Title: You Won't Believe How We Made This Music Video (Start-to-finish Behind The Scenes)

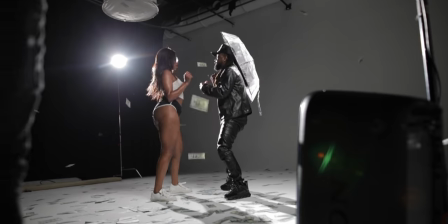It's supposed to give you like techno, like DJ vibes. It's supposed to be crazy, but one of the pairs of glasses didn't work.
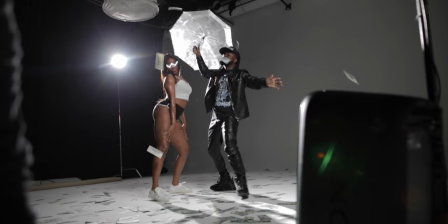So this is the philosophy behind the lighting on this. This is why the key light is a little bit dimmer, because it was supposed to be the focal. The glasses were supposed to be the focal of the scene.
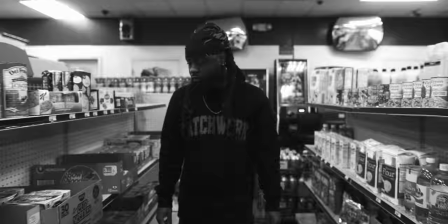Throughout the music video, you see some really cool transitional effects and some transitional photos of Will's just out of the gas station.
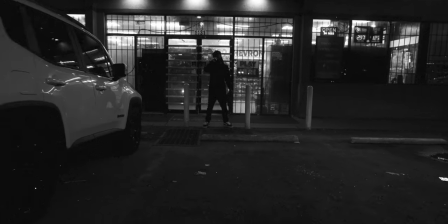He goes in, he picks up a drink. He walks out of the gas station, he's drinking, you know, it's some cool photo burst moments as well in the studio.
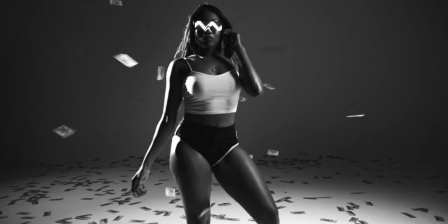And this is just me using a DSLR and just high continuous burst mode in photos.
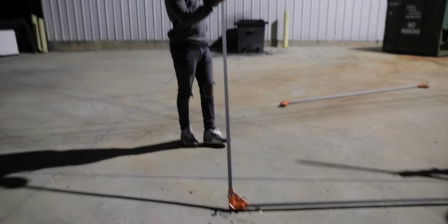And I'll talk about how we put that together in post when we get to the post-production side of things. The Riker scene, same philosophy on lighting, but we did use something that was a little bit different.
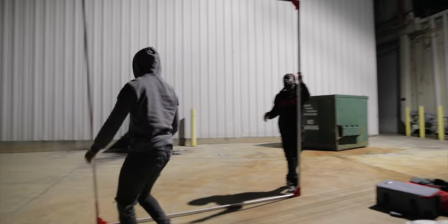I decided to use an 8x8 frame to light this scene because
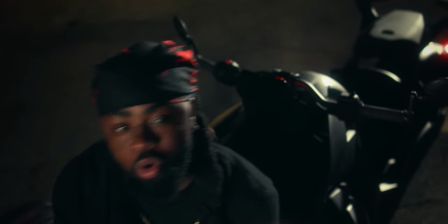I wanted to ensure that I was lighting the entire scene and not just him. When you have a smaller light source, it's hard for you to light bigger spaces.
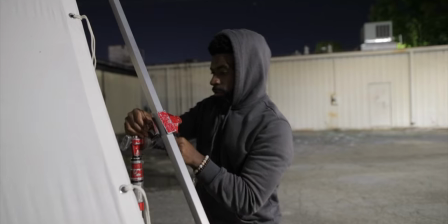So I decided to get that 8x8 frame. On the 8x8 frame, we just have a sheet of diffusion and I'm shining the aperture 300X through that.
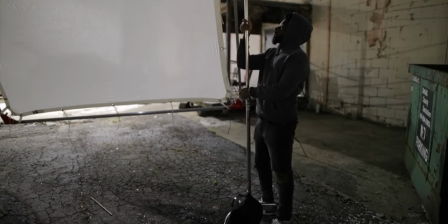And that bigger source of diffusion is just helping us light the entire scene and making sure the Riker is nicely lit.
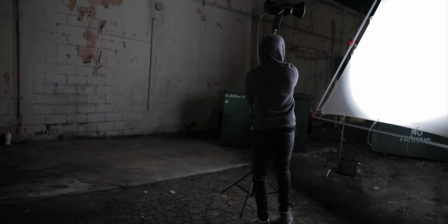And it doesn't look out of place in the scene because the scene already has lighting as well.
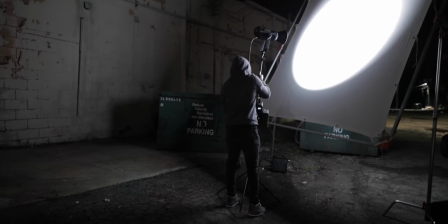For the kicker, we have the 120D with the Fresnel on the back, shooting just to help separate Will from the background.
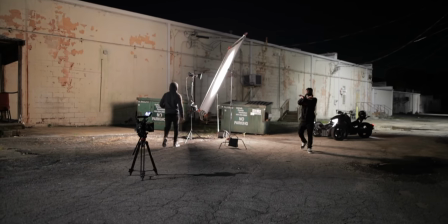And it's the same camera setup, C200 50mm. I shot some shots on the tripod.
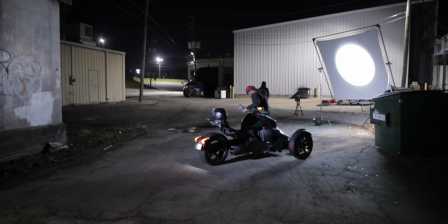And then I also got up in a chair and did a handheld shot of me looking down on him.
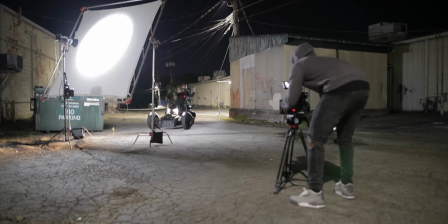And that's the gist of it. That's the production side of things. That's how the production went. So let's talk about the green screen stuff first and foremost.
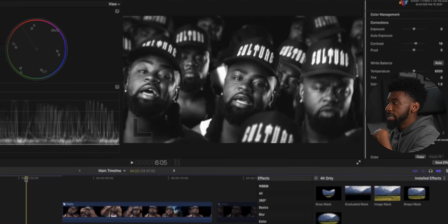Now this is the finalized shot.
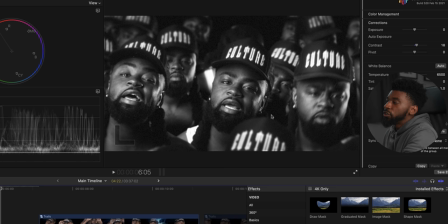Now when you look at this, it just draws your eyes right here into this plane of him performing. And this is by design. Everything that I did to the processing of this scene is what makes your eyes instantly draw into him right here in the middle.
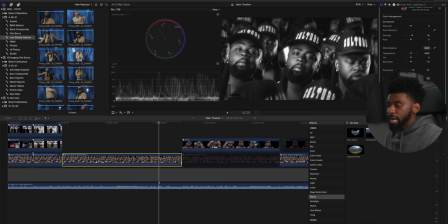And I'll talk about that. So this is a compound clip. If I go into my compound clip, you can see I have all of these clips stacked on top of each other.
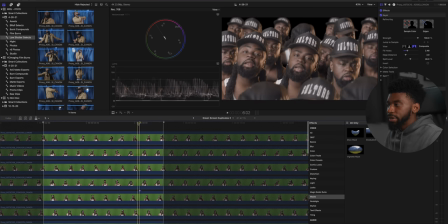So I basically went through and I keyed out the background. I just stacked all these clips on top of each other.
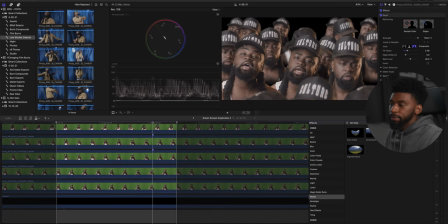From there, I placed them exactly where I wanted them to be in the frame. And then I added a couple different elements to help this layer, help sell this layer depth. If you were actually filming a crowd of people, it would be layered. So the people in the foreground would be a little bit blurred. The people in the background would gradually get more blurred out.
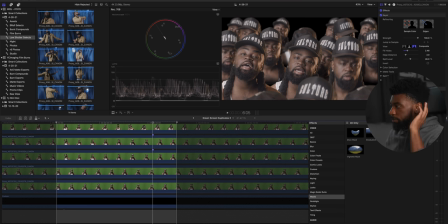And this is what I did by just using a focus blur effect. So I blurred these people out in the front a little bit, and then I gradually increased the amount of blur the further I went back. in the layers in the scene.
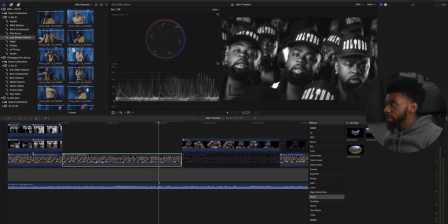So you can see that right there. And then another thing that I did to help sell this effect after I put my color grade on was I added another layer of focus.
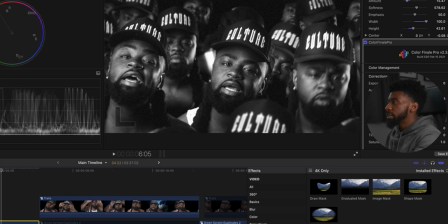If I turn it off, you can see, you know, everybody's a little bit more focused. And this doesn't look bad, but this just helps sell it and helps it make a little bit more realistic to help us draw our eyes right there to that point.
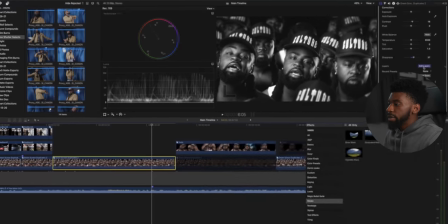And I also put on a layer of almost a vignette as well.
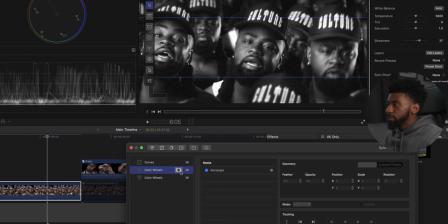So if I click on this layer, you can see this little square. And everything outside of this square is just the exposure is just turned down just a tad bit. Not a lot, but not a lot that you would notice it. But if I turn it off, you can see, oh, everything's bright.
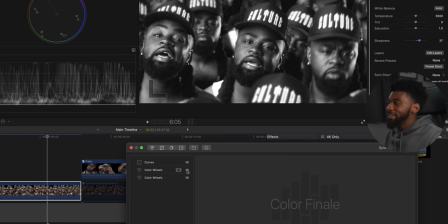You know, you don't really know where to look. If I put this layer on, it just helps you focus in and hone in on that one plane.
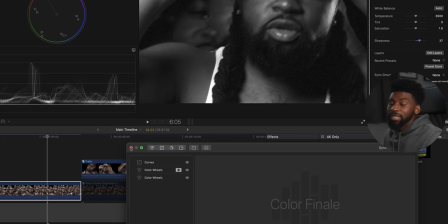So those are the things that I did to help really sell that with the group green screen effect.
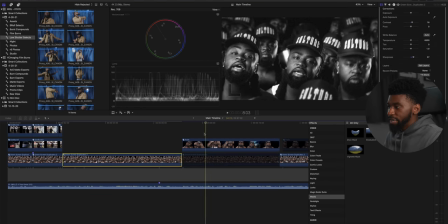Now, another thing I want to talk about is this green screen effect here on Will's that looked really cool.
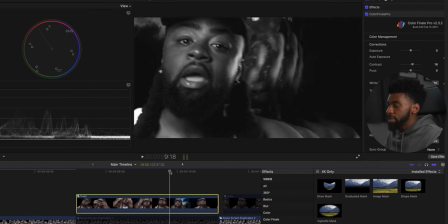You can see we have the cool little echoes behind him. And this was actually really simple to do.
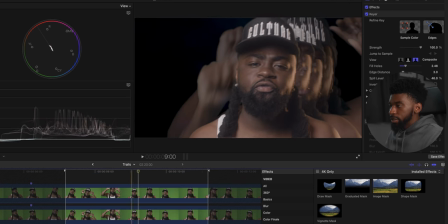So the first thing that I did was I just keyed out Will's, right?
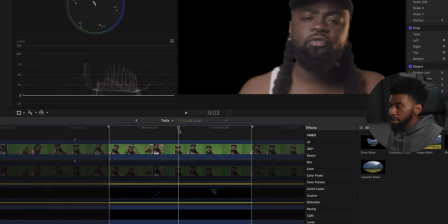So this is just a simple key of Will's. This is me just taking off the green screen in the background. I duplicated this layer and put it behind him.
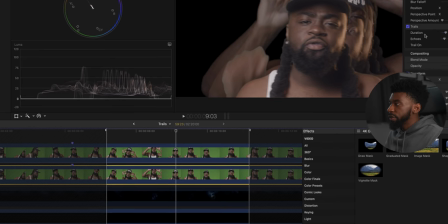But then when I duplicated it, I put on a trails effect. So trails is what gives us, you know, those multiples of him.
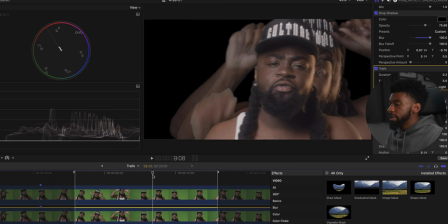And in Final Cut, it's called trails.